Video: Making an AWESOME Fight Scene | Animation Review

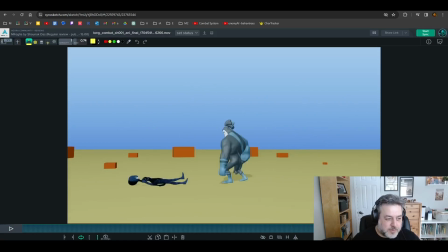Again, here, there's a couple of moments right at the end where he starts to kind of just ease a little too much and just big. Sorry, I changed the spacing is a little too big, I should say.
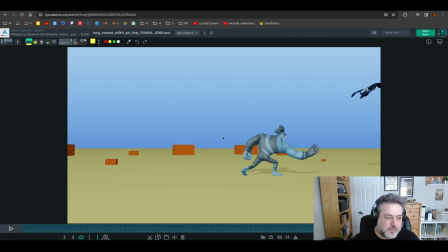It's pretty close though. It's pretty cool. That's the gist of it though. I feel like it's a lot of little tweaks that is going to kind of change your choreography, but that would be a way to sell the weight a bit better.
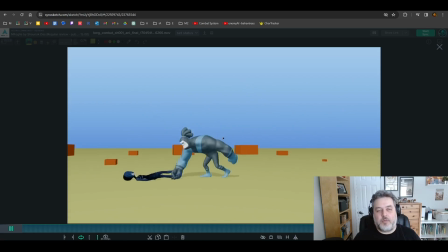I don't feel like you have to, when I'm telling you to add a couple of frames here, a couple of frames there, you don't have to add 5 or 10. It really is a few frames. And even that contrast might be just enough. You want to kind of play with it just so you have enough of a difference between them, and then you could get kind of what you're hoping to achieve.
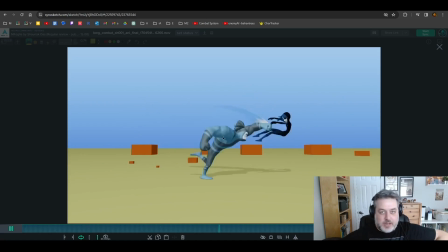You don't have to go crazy where he's just lumbering and slow and not very fun to watch. Like, you don't want to lose any of that interest. But yeah, definitely a tweak going through a little bit and slowing him down. As far as Delta Xanim, she's generally really cool. I don't have a ton to say about her. There's a couple of mechanics.
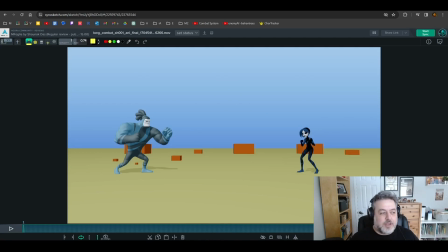So one thing I'm not going to be able to cover in a 15-minute review is all of the arc stuff, like just polishy notes. You do have a couple of arcs that could use a bit of love, but generally, I think you did a pretty great job.
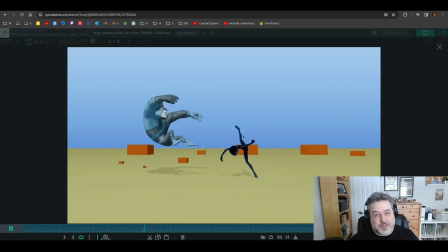But you could always polish stuff up. We could polish stuff up forever. There's no limit to it. Some of the things that stood out to me when I watched her, the first one that really stood out to me was this kind of slide across she does here.
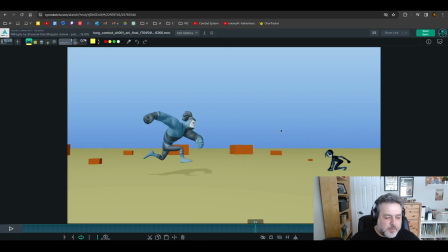I don't feel like it's kind of well, distributed, the energy and the spacing of it. It feels like she's not propelling herself. It feels like she's being pulled, or she's kind of just, there's some, like maybe she needs rocket jets or something. But it doesn't feel like she's moving under her own power.
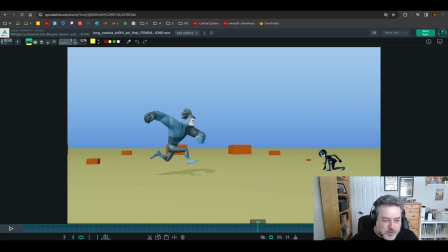I think one of the reasons is the way you tried to block this in was she pushes off this leg. And I think we need a much more definite push there. You want to get a really strong pose of that leg pushing off so you understand where the force came from.
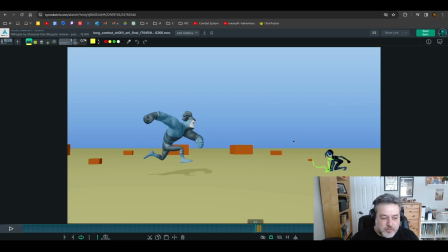The other thing is her general spacing through that action is a little bit even. If I kind of just track the leading edge of her head, it's a little bit even. Oh, I didn't draw that one super well, but you kind of get the idea.
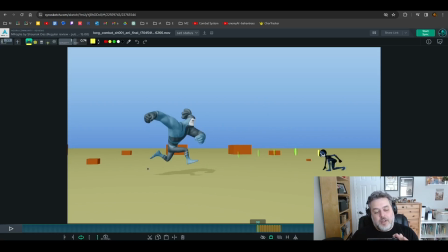This is pretty even through here. And instead what you want is especially since she's light and you don't have to really worry about that as much, you want sort of a bigger burst at the beginning, and then it starts to slow down. So this is when she's pushing with her legs, so you get a burst of energy and then it slows down.
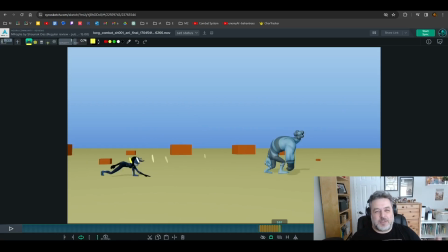But watching it through the first time, it just feels all a little too even. Let me clean up these drawings. So that's the first thing I would do, add a better push pose, and then try to have the burst at the beginning, and then friction and everything else takes over after, and she starts to slow down in a natural way.
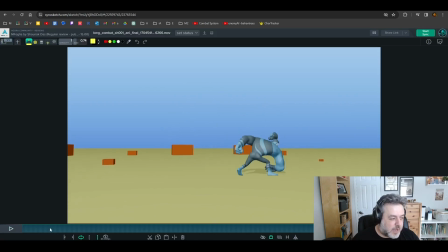That's that one. There's a kind of moment here where he does the ground punch and he knocks her up. And this is somewhere where I might kind of look for ref maybe. But something about, well, ref, you're not going to find somebody getting knocked up, but maybe somebody on a trampoline.
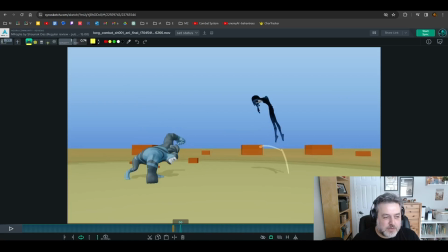Something about her staying in this pose doesn't feel quite right. And I don't have a good answer for you in the moment. But she could still get to this kind of orientation.
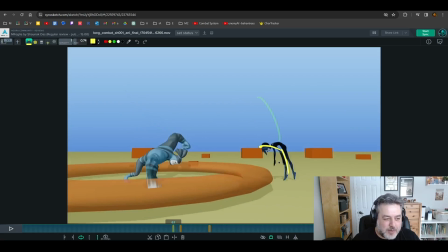My gut tells me that she should probably be knocked up. Oh, you have her starting to... There's a couple of little things fighting each other here. There's a couple of little ideas that are fighting.
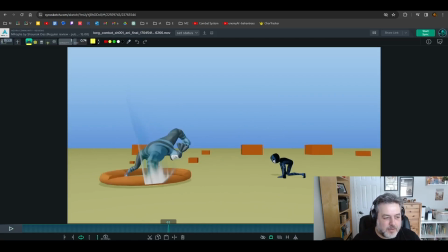Oh, that's not a big deal with real time. I feel like she should probably get knocked up flatter. So, whoa! And then you maybe could have her turn to spin, like change a little bit of direction in the air.
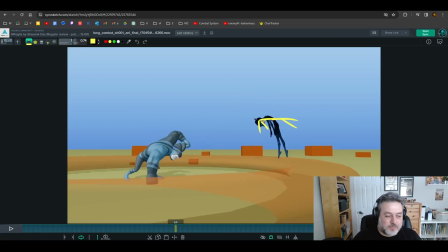Maybe not quite get so flat, but you would have to kind of block that out, or find some ref of somebody flipping on a trampoline or something that might help.
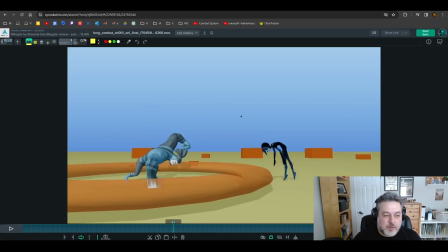But I feel like this moment kind of needs a bit of love.
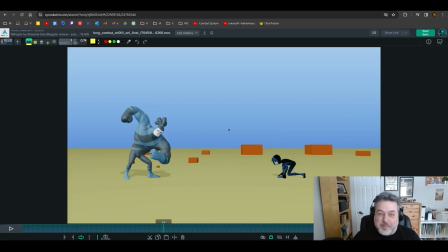The other kind of part of this that's not quite working in my mind mechanically is she's kind of getting knocked straight up. You sort of have this indication of her starting to about to run, which I didn't quite read the first time.
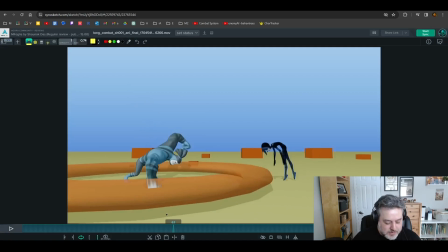I saw that real time. But the bigger issue for me is she's sort of getting knocked straight up, but she somehow gets forward energy.
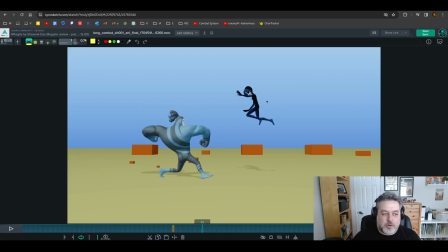Doesn't quite make sense. Like, you need to sort of motivate that, in my opinion, before it takes off.
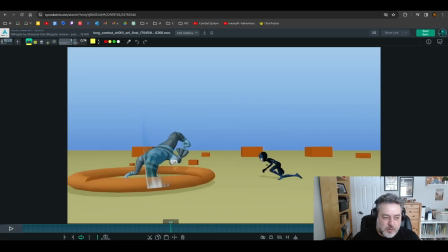So the first pose, if you really want her to do this and then she gets knocked up, it's got to be here. Like, you want to kind of finish that energy. I don't think it makes sense that it goes like this and then it drifts so much forward.
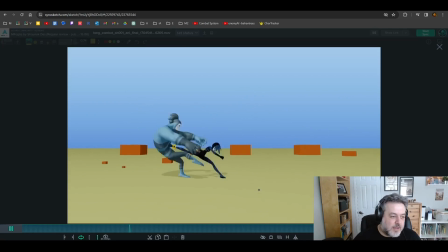It's a little thing. This is a little tweak. It's not it's a huge deal. But generally, I know I'm over 15 minutes, but I'm going to try and wrap this up.
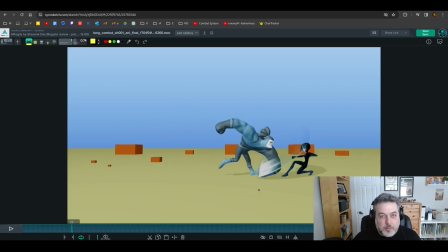But generally, she's working pretty well. Some things that I think would also help, she's small and she's nimble, but you still want to sell the mechanics of her punching, is she does a nice little kind of antic here and a wind-up as a small tweak note. You could always try to separate that arm a little bit so you could see that better.
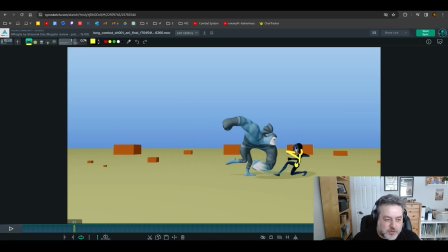But you kind of want her force to start traveling before her body goes. Like, you want to just get the sense of her starting the action and then she zips forward. And right now you're sort of losing a lot of the punch because she's zipping forward kind of before the action started.
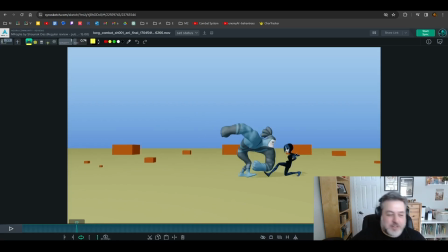You want to get a frame of at least this starting and then she zips forward, just to sell that a little bit more. Similar thing here. Again, I'm not a fan of this because I do come from realism, but when you want to punch,
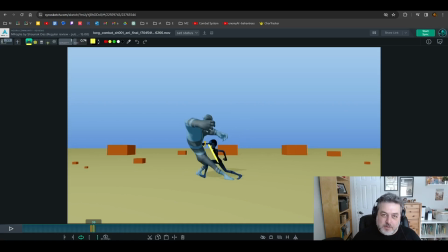your body starts before your arms, and I feel like you could make this into a little bit more of an in-between where the arm is still back. I can't draw this really well. Her arm is still back, and then the punch comes through.
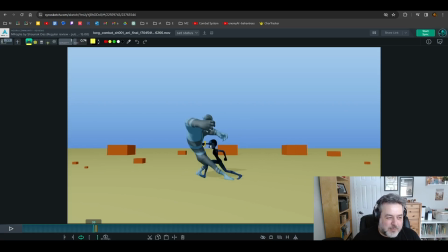Right now it's getting kind of muddled and it's already coming through before. So I guess basically what I'm trying to say is you could drag the arm a little bit more before she punches, just to kind of separate those actions. Very similar to what you did here. Here it's a little more successful. She antics, her body goes forward with the arm still dragging, and then the punch comes through.
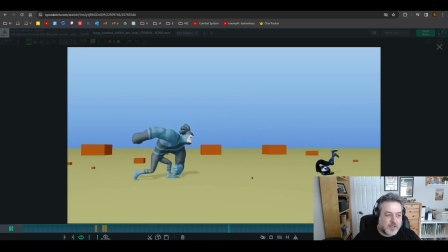And I would do a passive doing that for every punch, every hit she does. That's the kind of gist of it.
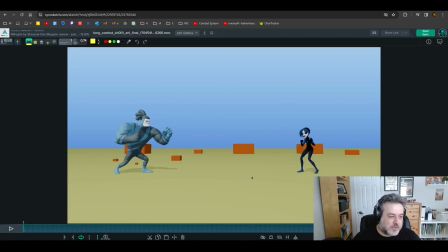Let me just watch it one more time to see if there's any last notes. But overall, she's kind of working, especially for the style I think you're going for.
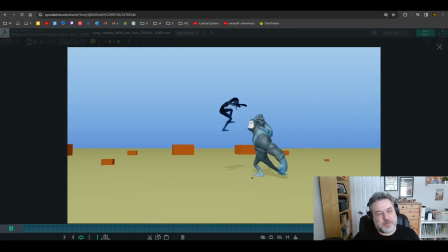And it's just a lot of small little nitpicky tweaks, which are just tough to cover.
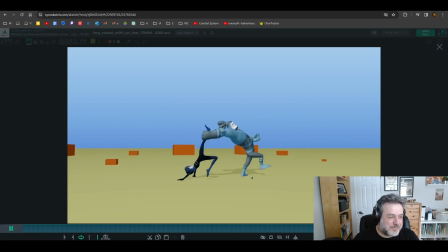Sorry, I'm watching this quietly. Yeah, it's pretty cool. It's pretty cool. I hope that was helpful, and I think it's a really great shot. It's got a lot of cool stuff in there, and you decide if it's worth the time to kind of expand on this and try to push it further. But I feel like even just as an exercise, this is amazing, and she's got a lot of cool ideas in there. So keep it up, and I can't wait to see what you do next.